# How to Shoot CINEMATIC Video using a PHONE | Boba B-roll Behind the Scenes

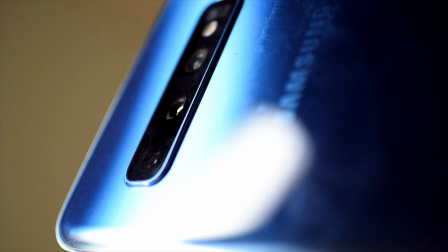I filmed all the B-roll handheld using the Samsung Galaxy S10's built-in camera app.
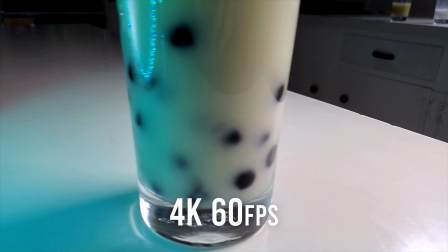I used either 4K 30 frames per second, 4K 60 frames per second, or 1080p 240 frames per second.
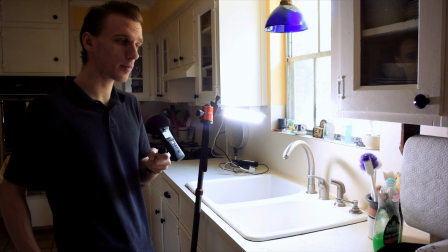For the first shot of the Boba smartphone B-roll, I'm going to fill the pot with water and have it swish around.
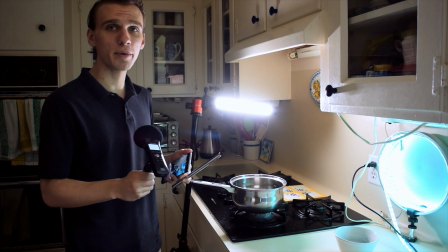Before I actually boil the water, I want to get a shot of pouring the tapioca pearls in from inside the pot.
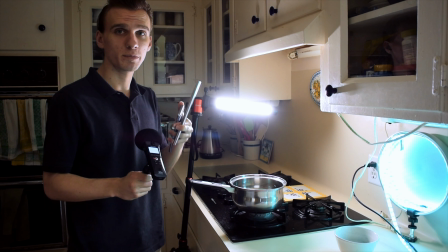So I'm going to blow bubbles into the water with this boba straw so that it looks like the water is boiling.
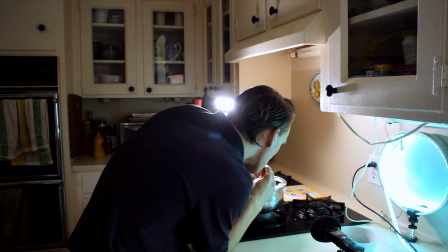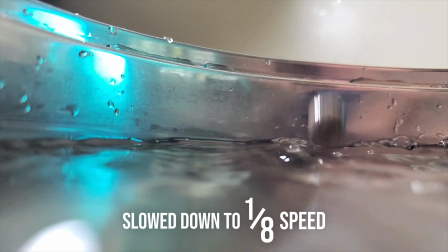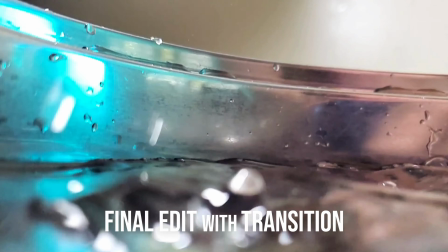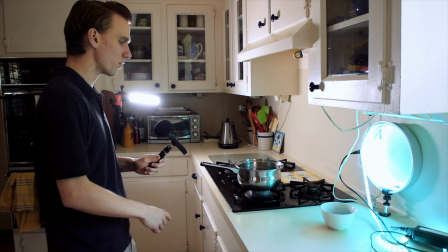For the next shot, which is actually the previous shot, I'm gonna put the pot on the stove and have a sweeping motion backwards over the stove flame.
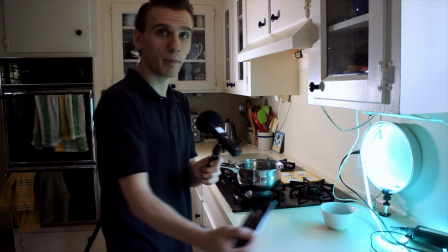To keep this movement stable, I'm going to try to move with my body instead of moving with my elbow and arm.
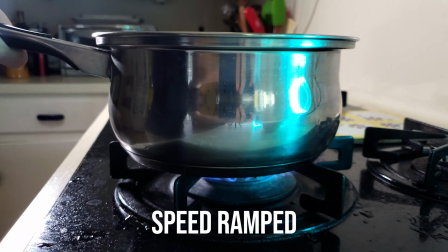I used After Effects to stabilize this clip by locking on to different points in the frame.
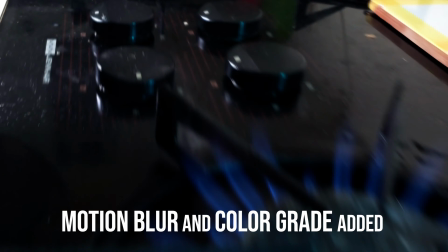I go through how to do this in detail in my editing tips tutorial.
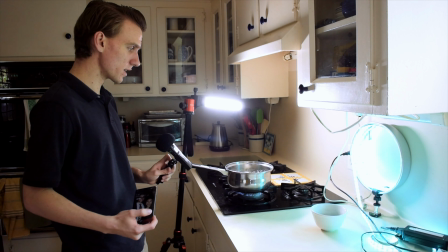So now the water is boiling for real, and I'm going to get some close-ups of the tapioca pearls.
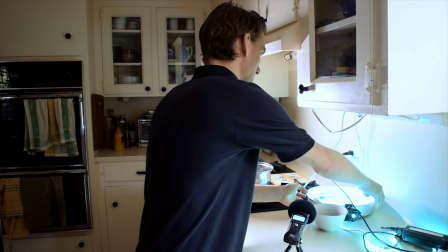For every shot, I'm using an LED stick as the main light, and an LED strip wrapped inside a cake pan to add a color accent.
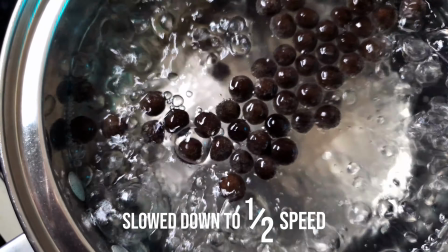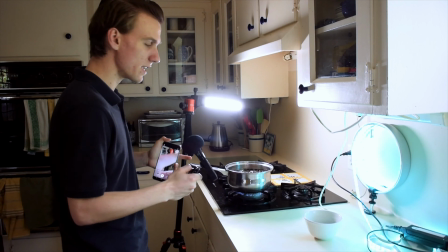Now I'm gonna get close to the water and then turn the heat down really quickly so that a bunch of steam comes up.
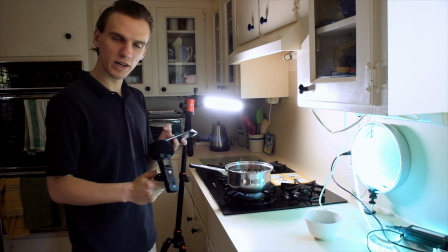And why does it do that?
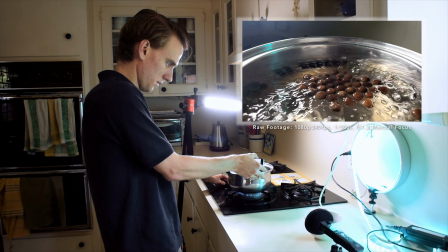Apparently when you turn the heat down, it makes the air around the pot cooler, and so then the droplets turn into steam.
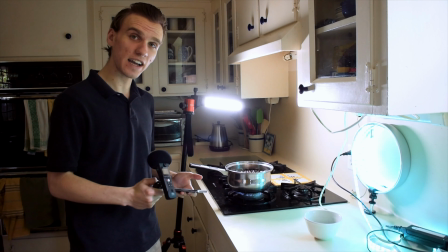Science.
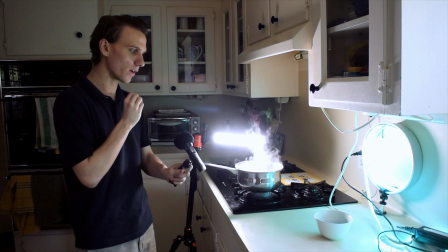I'm also backlighting this because I know the light will catch on the steam and really add contrast.
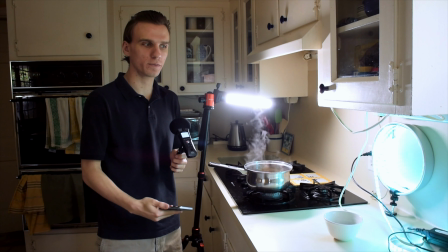One of the things I'm trying to do with a lot of these shots is make the most out of this phone. Whatever camera you have, it's going to have strengths and it's going to have limitations.
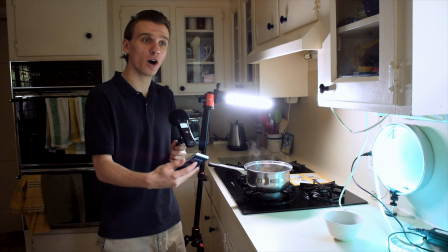To be a great creator, you have to understand what the tools you use are good at and what they aren't in order to get the best out of them.
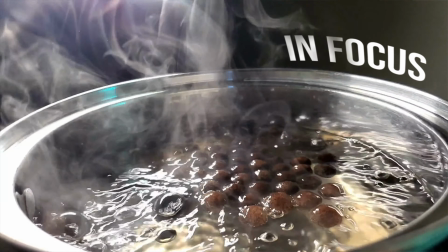For example, I know this phone isn't going to be able to get me the shallow depth of field that you would get from a camera and a really fast lens,
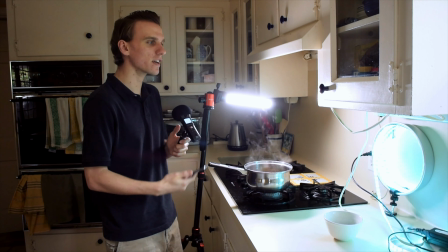but I can make up for that using lighting to create contrast
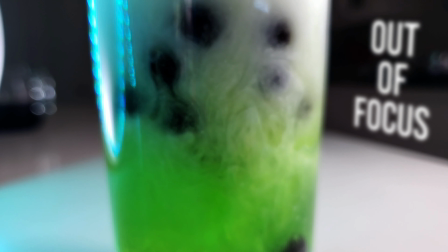and by getting really close to the things I shoot so that there can be more separation between the background and the foreground.
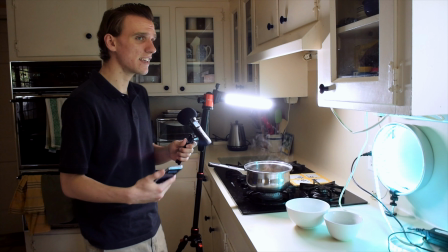Understanding everything you can control is the key to getting the most out of whatever tool that you use.
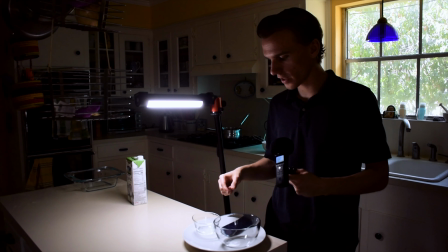Now I'm going to pour the boba onto the lens through this bowl.
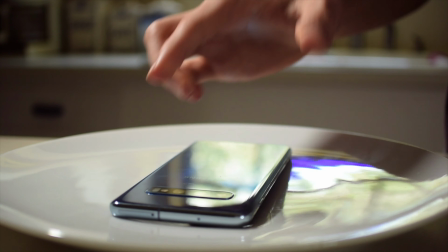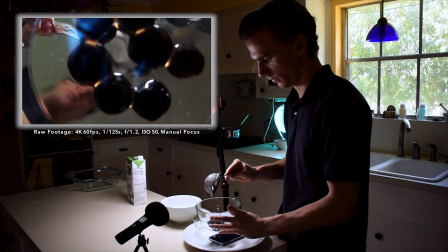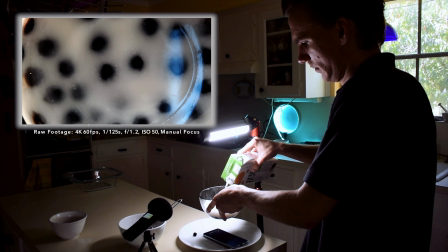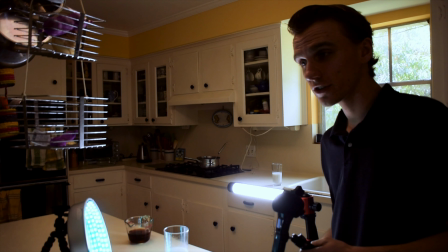Okay, so now to pour the lychee syrup and the tea into the boba.
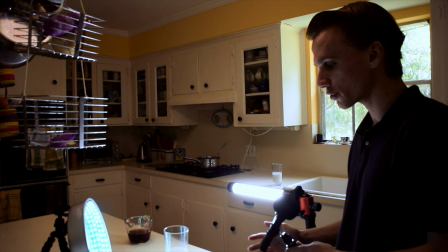Normally I would do this the opposite way, but I think that visually the green will look really good against the white of the milk.
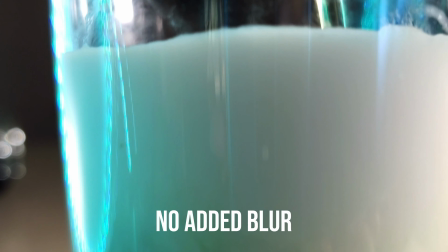When I sped up this shot, there wasn't enough motion blur because of the shutter angle. So I added motion blur in editing, which I did in a lot of the other clips too.
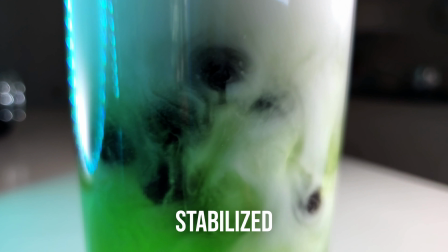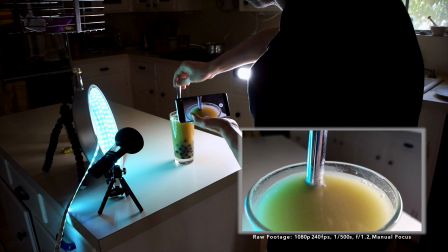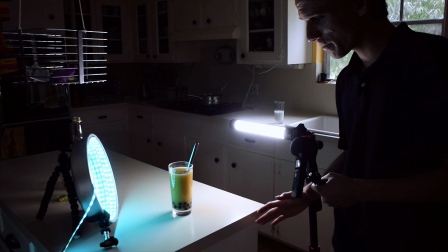I think I put way too much lychee syrup when I was pouring it because now it's this icky green yellow color.
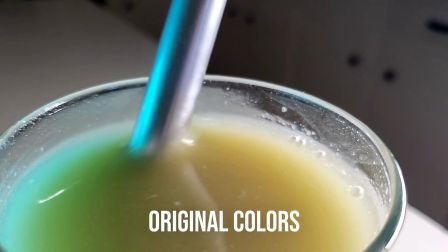So I'm hoping I can fix that in color grading to make it look more like actual milk tea.
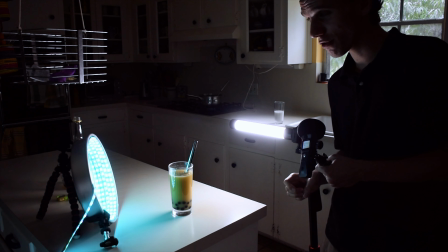Okay, wow. Definitely way too much lychee syrup. Very sweet, otherwise delicious. Mm. Boba is the perfect texture.